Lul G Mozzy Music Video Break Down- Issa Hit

What's up, I'm Tyler Casey, and today I'm going to be breaking down a music video that I directed and shot for Lil G from SOBXRBE and Mozzy. The song is called Issa Hit. If you guys are new to my YouTube channel, here I post music video breakdowns, I do behind the scenes, and I talk about some filmmaking gear. Make sure to subscribe if you guys haven't, and enjoy the video.
Invention I want you to see.
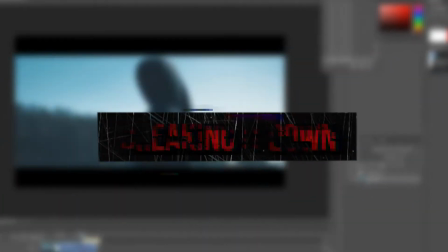It looks something like this. Let's talk about this hallway scene first.
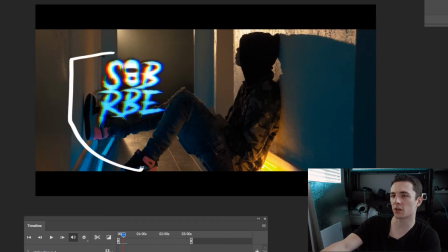Then I put a hollow matrix effect on that right there. And then I have some quasar tubes. We had some blue gels on these and then some orange on those. Then I have my 650, my RE650, boom, shining in through here.
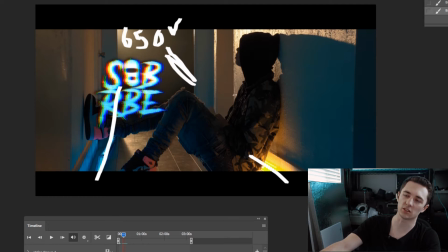And then I don't think I did not have anything filling in this side of his body. It was all natural from the tube lights coming below.
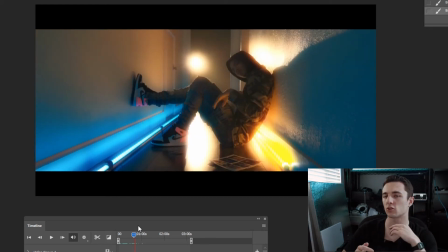And then in this video, I used a lot of the red giant effects. Here's the glow effect. You can really see the lights begin to glow. It's kind of like a stylized look, and I kind of liked it.
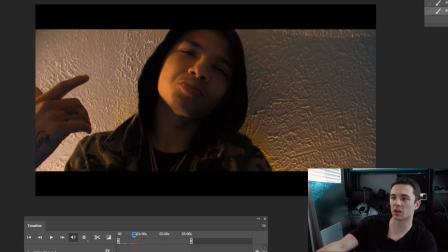This is a reverse light, so you can see this is a frontal shot. You can see the 650 hitting this side of his face. Then we have the quasar tubes illuminating up, kind of giving that cool texture. And then it didn't really look like the blue was doing much. Maybe you can see some blue tint on that side of his face.
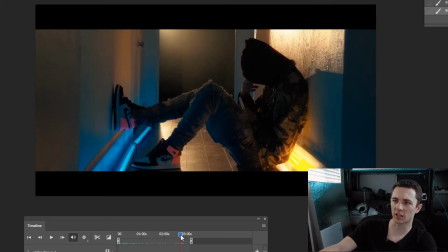Then I also really like this shot.
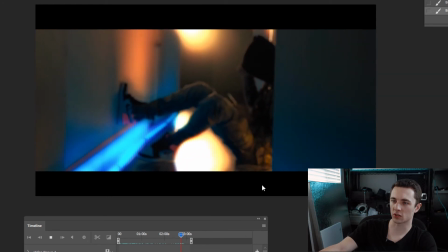We got some nice foreground object going here, so that kind of like is how the video started and the video ended.
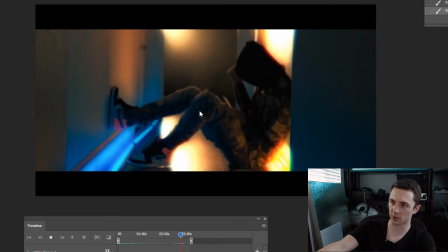So it's always good to throw some foreground objects in your shot, especially like when it goes completely black like that.
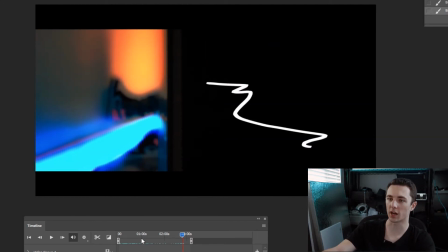You can play around with transitions and whatnot, so it's definitely a cool way to do that. So this next scene is the black backdrop scene.
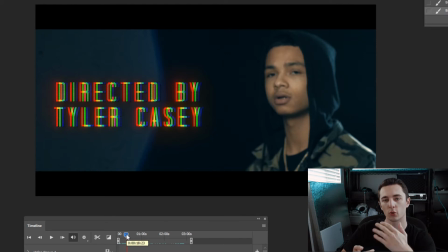I just got a black backdrop. I'll put the link to one of those below, which one I have. The set came with a black, a white, and a green screen. I've only used the white, gets too wrinkly. The green screen's okay, I don't do too much green screen work, but the black backdrop is worked on plenty of videos. So what I have right here is I have the
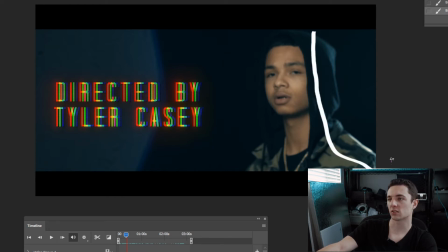120D with the Fresnel lens, and that's giving him a nice hair light. It's definitely good to have a hair light with doing a black backdrop scene, especially with this black hood right here, because it's gonna separate them from the background. Then all I have up to the side is the 120D with the dome light.
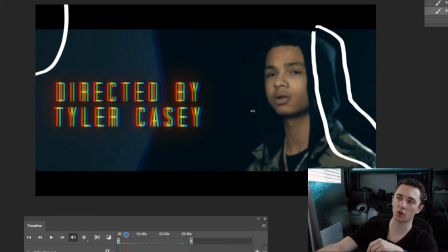So both 120Ds, this one was dimmed all the way as low as it could, and this one was probably full blast.
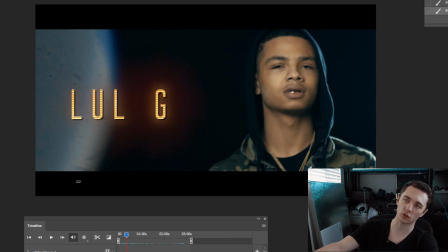So the cool thing that we did with this video as well is we had a flashlight off screen, and we were shining the flashlight into my 85mm. This was shot on the 85, so it's really punched in. I think it looked the best for the performance shot, and then I had Hatch shining the flashlight, getting lots of lens flares.
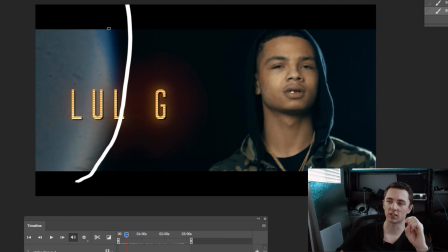One thing that we noticed, we didn't get that many lens flares when the lens was closed down a little bit, so you definitely want the lens wide open.
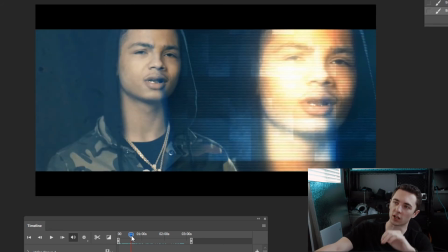So these effects right here, a lot of people were asking me about this, and basically what I did here is this is just the hollow matrix effect from Red Giant, and then I just masked out a version of his face. So I drew a mask around his face, and then I dragged the layer on top,
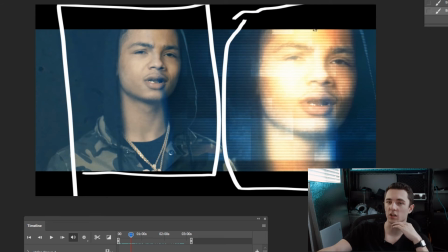and then I just put hollow matrix on it and changed the overlay filter to lighten.
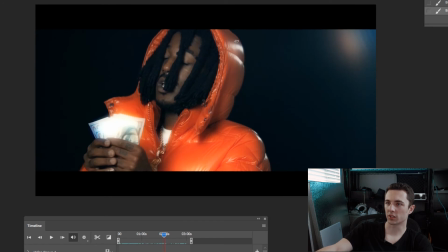You can see the same setup on Mozzy's first. We have the 120D with the Fresnel lens right there, separating from the background. Then we have the fill light of his face. This was all shot on the GH5, so the slow motion is 4K 60.
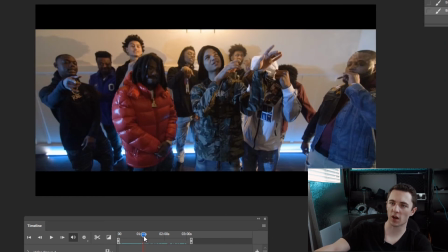So we did two of these scenes in the same spot. Here we have the blue gel on the quasar tubes. Then we have the orange tungsten house lights right there. Then off to the side, we have the 650 right there coming in.
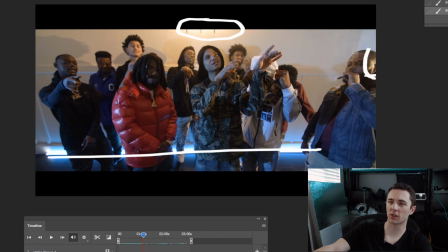You can see it hitting the side of the face. And then I believe to the left, we had the 120D with a blue gel on it.
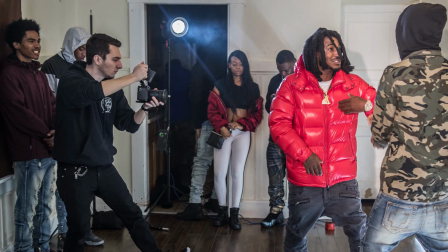So we have blue coming in from the left. We have orange warm tungsten from the 650 coming from the right.
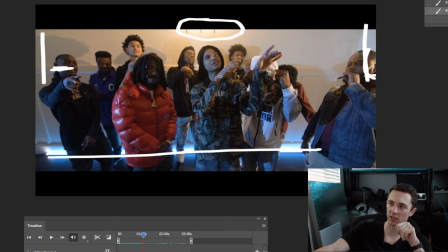And then we had the dome light bouncing off the ceiling. So the 120D was bouncing off the ceiling and filling in the face.
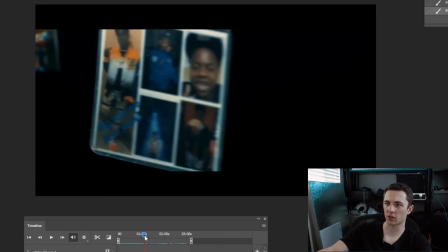That scene came out pretty good. And then we had this one as well.
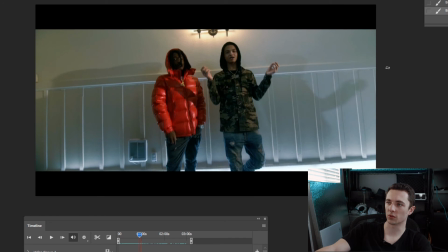Similar setup with the 650 over there and the 120D over there. And then we had the dome light as well bouncing off.